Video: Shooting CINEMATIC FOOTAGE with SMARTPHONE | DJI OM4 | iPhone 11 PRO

And that's probably the reason why Filmic Pro app will not allow you to use log or flat profile in 4K above 30 frames per second. And that's why my whole sequence is in slow motion, because I wanted to get a little bit longer clips,
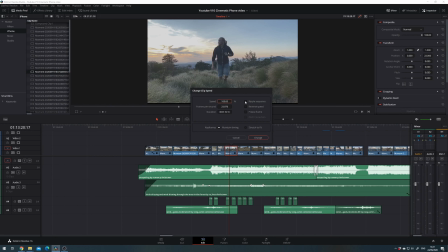(6:04)
and I also slowed down some clips even more with optical flow in DaVinci Resolve. Okay, let's move to shooting itself.
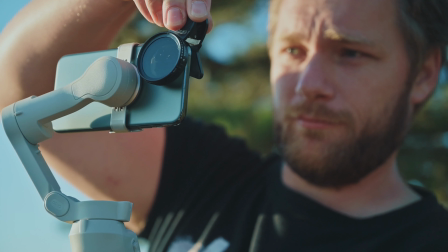(6:14)
At first I also wanted to use ND filter so I could use longer shutter speed to give the footage that cinematic effect, and I thought the motors will be strong enough, but again I was wrong. If you want to attach something to the camera like a lens or ND filter, you need counterweight to balance everything perfectly. So my plan was to first shoot some establishing shots like grass
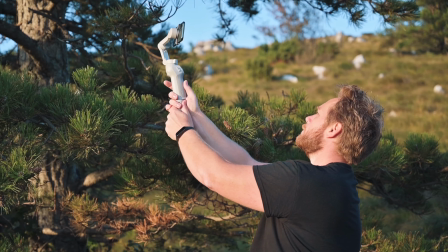(6:42)
moving in the wind or revealing that beautiful nature from behind the tree,
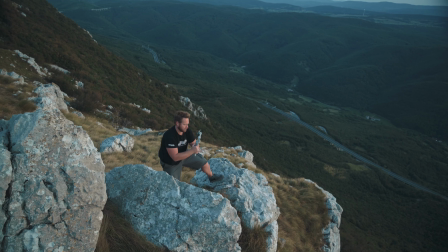(6:47)
some close-ups of flowers and similar stuff, and then introduce our character,
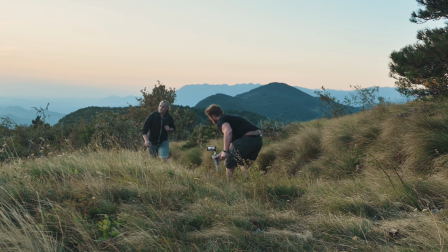(6:53)
so Jaka walking in the mountains. I also wanted music slowly to build up during the video and reach its peak
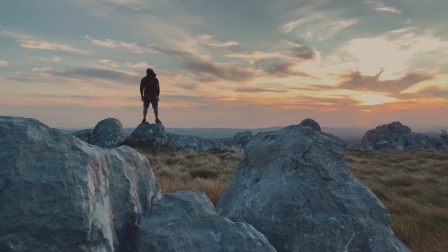(7:02)
when Jaka comes to the top and just observes beautiful nature in front of him.
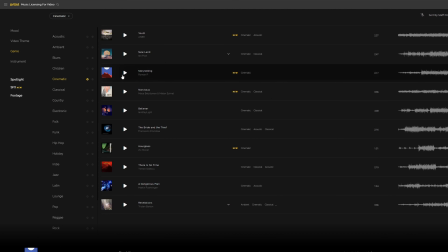(7:08)
So I found a song that I think works with this video on Artlist, where I get all my music from. I will leave a link down in description, so if you want to sign up, use that link and we'll both get 2 months free. Okay, I also wanted to get as many angles of Jaka walking as possible, so from the front, from the back,
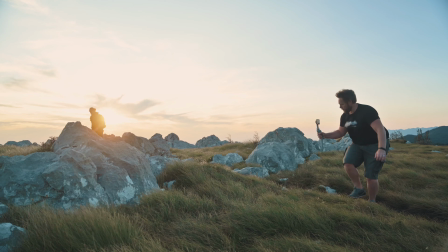(7:30)
from the side, some close-up shots of his feet walking and close-up of his face and so on.
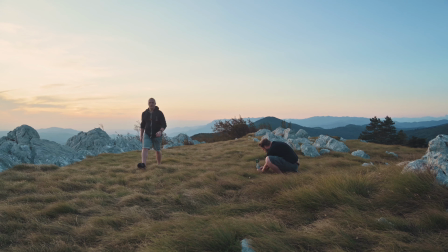(7:37)
So that way I could have more options in the editing. And that was a very good idea also because of all those dropped frames that I've just talked about.
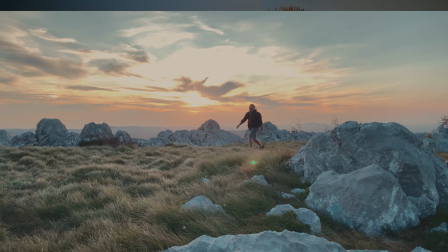(7:48)
Also, I wanted to have the sun behind him because I just love those backlight shots.
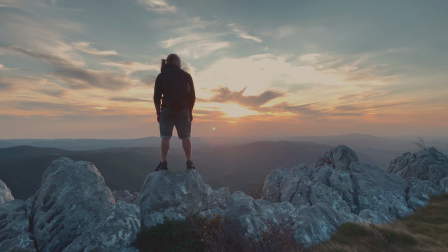(7:54)
It looks so much better than anything else. Because of all those dropped frames,
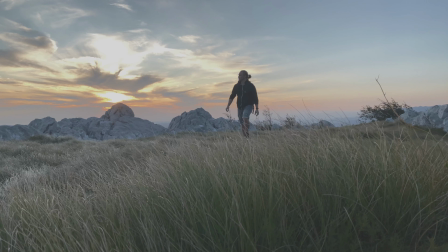(8:01)
it took me quite a while to find those sequences that were not interrupted by dropped frames and pull all that together.
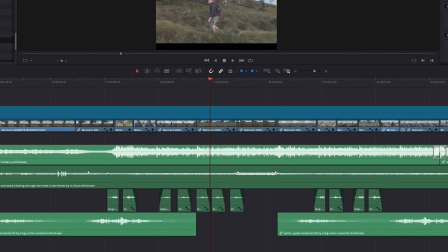(8:09)
Then I also added some sound effects, a nice color grade, and I think it turned out quite good, right? And let me know down in the comments if you like it or not, or should I do more videos like this maybe. And before we play the video, once again, thanks for being here, I appreciate your support, and if you like my content, like, subscribe, share. If you have any questions, let me know down in the comments. See ya!